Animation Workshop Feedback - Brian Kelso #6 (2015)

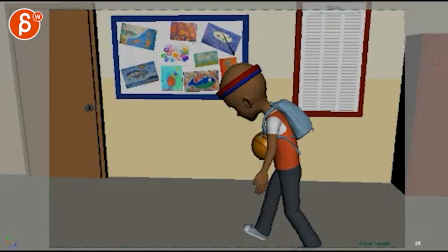Alright! Let's do this. I'll reframe a bit.
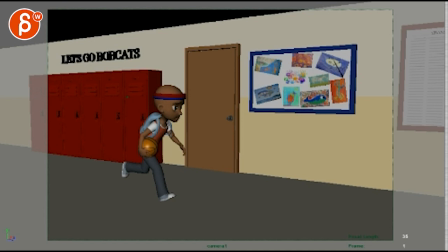So I checked your mail and you are not sure if you're gonna have him drop the ball.
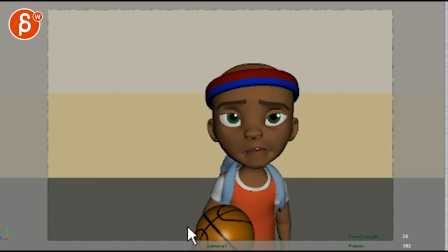He's looking.
What? I am number two. Number one. Oh man.
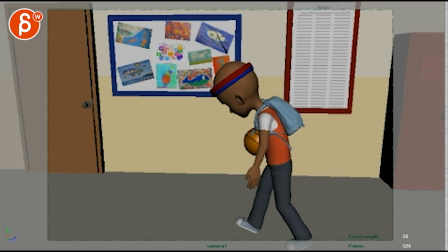Okay, let's see.
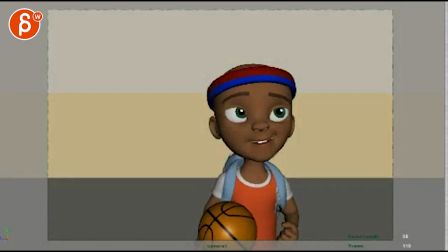Yeah, I think you could. Sorry, I was thinking about what could you do.
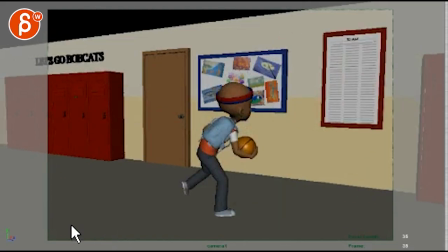Of course, you know, you could have like a couple kids here and he's jumping.
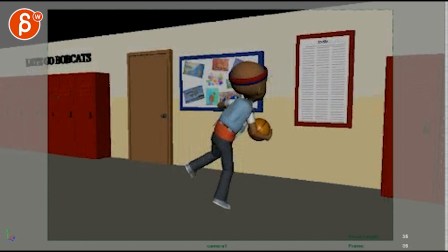So if he goes here, he's super excited. I think what I would do to push the feeling that he is super excited.
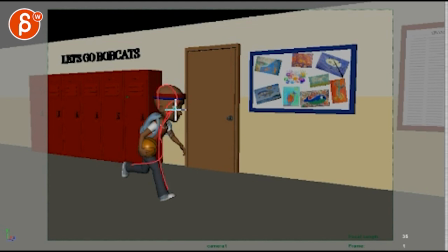See, right now this is it's kind of a regular running pose. And I think from the very beginning you can bring up the nose and twist the head over. That's whatever he is doing. He's really trying to see what the where the board is and what's going on.
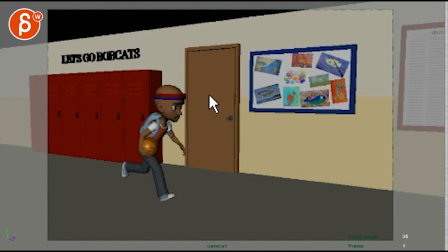You know, if there's anything you can do, so here it doesn't look like he's looking at it. Like from the very beginning, I would personally have it where he's like he's looking and have his head twisted over a bit. Just really going, I really want to see from the very beginning, that very first pose already. This could be I'm late to class.
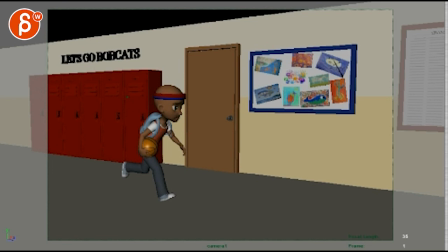You know what I mean? And I think even in the first pose, you can make this read like I really want to know what's going on.
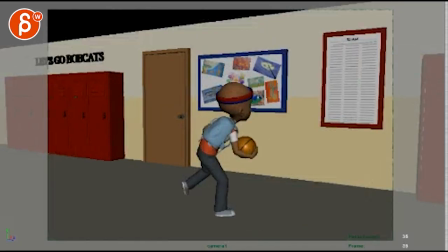I think it's cute. I like how he jumps.
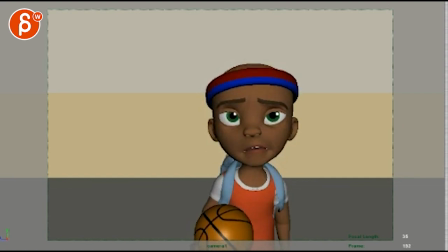And I wonder if here, the thing is, if I'm looking at this, right, and I'm scrubbing, my thing is always when you scrub through, what can you see? I can see this or this. That's pretty much all he does. There's nothing here. You know, it's very, very confined in this area.
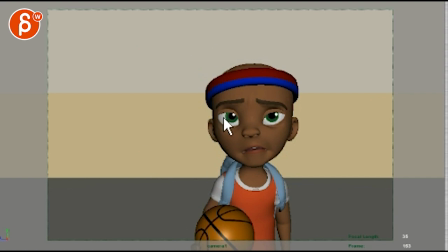And I think in order to push what's going on, A, I would bring him up.
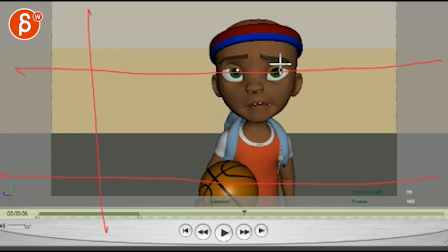Because you want to deal in thirds. So it's good to have him slightly off center. Since he is looking left to right, I think I would just position him around here, that height, and with ever so slight looking over this way.
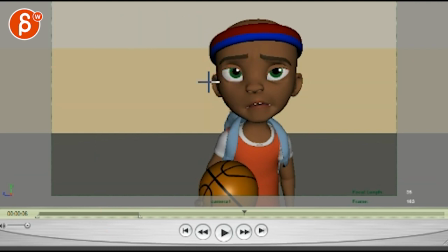So off center to the right. So you maintain that left to right thing, right?
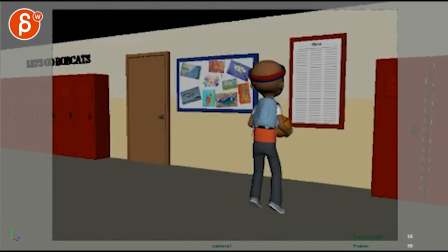Where's the thing here? Right, because he's doing left to right. So we're keeping the left to right a bit. And the thing is, you know, if he jumps here, see how he's up, boom.
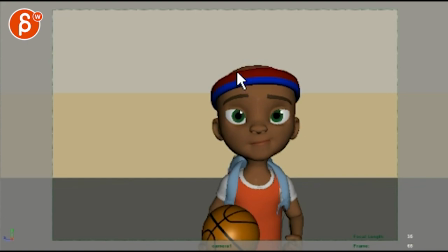So here he could go low, like right from the, you're doing the compression across the cut, and then he does one more jump, he could be further away, one more jump towards camera, right? He's really excited. And then imagine when that's the floor and you're on your feet, imagine, you know,
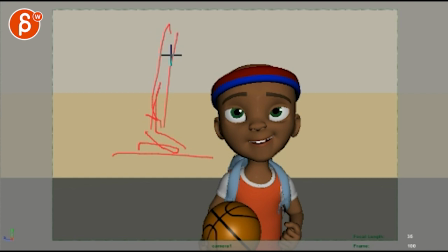when you go on your tippy toes in order to peek over, imagine he's doing that a couple times. So he comes in with a little jump, compression, jump forward, and then has a bit of a, you know, you could have a bit of a lean over.
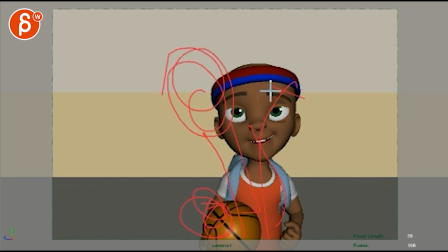He's checking his ball. He's checking over here. Something where you can use that space a bit more. You know what I mean? Like he looks. So that way you go from big jump to, you know, for contrast, you do big. So compression, one more jump. Tippy toe. Left, right.
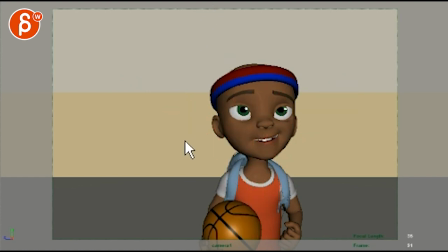And then you go less and less. So you have this contrast where it's, big, smaller, and slower. The beats are slowing down until you wait and you hold and then, right?
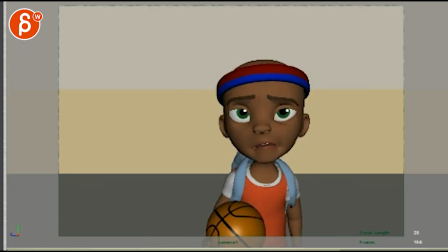You don't want this to go and that. So you don't want to have jump and jump, left, right, look, left, right, couple head darts, left, right. He's reading, he's finding a little bit of text there, and then he goes.
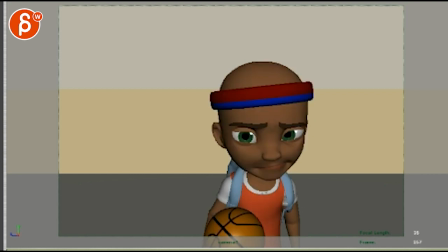That's actually great. Yes, that's about the amount of pause I would do. And then, you know, can think about what would read the best.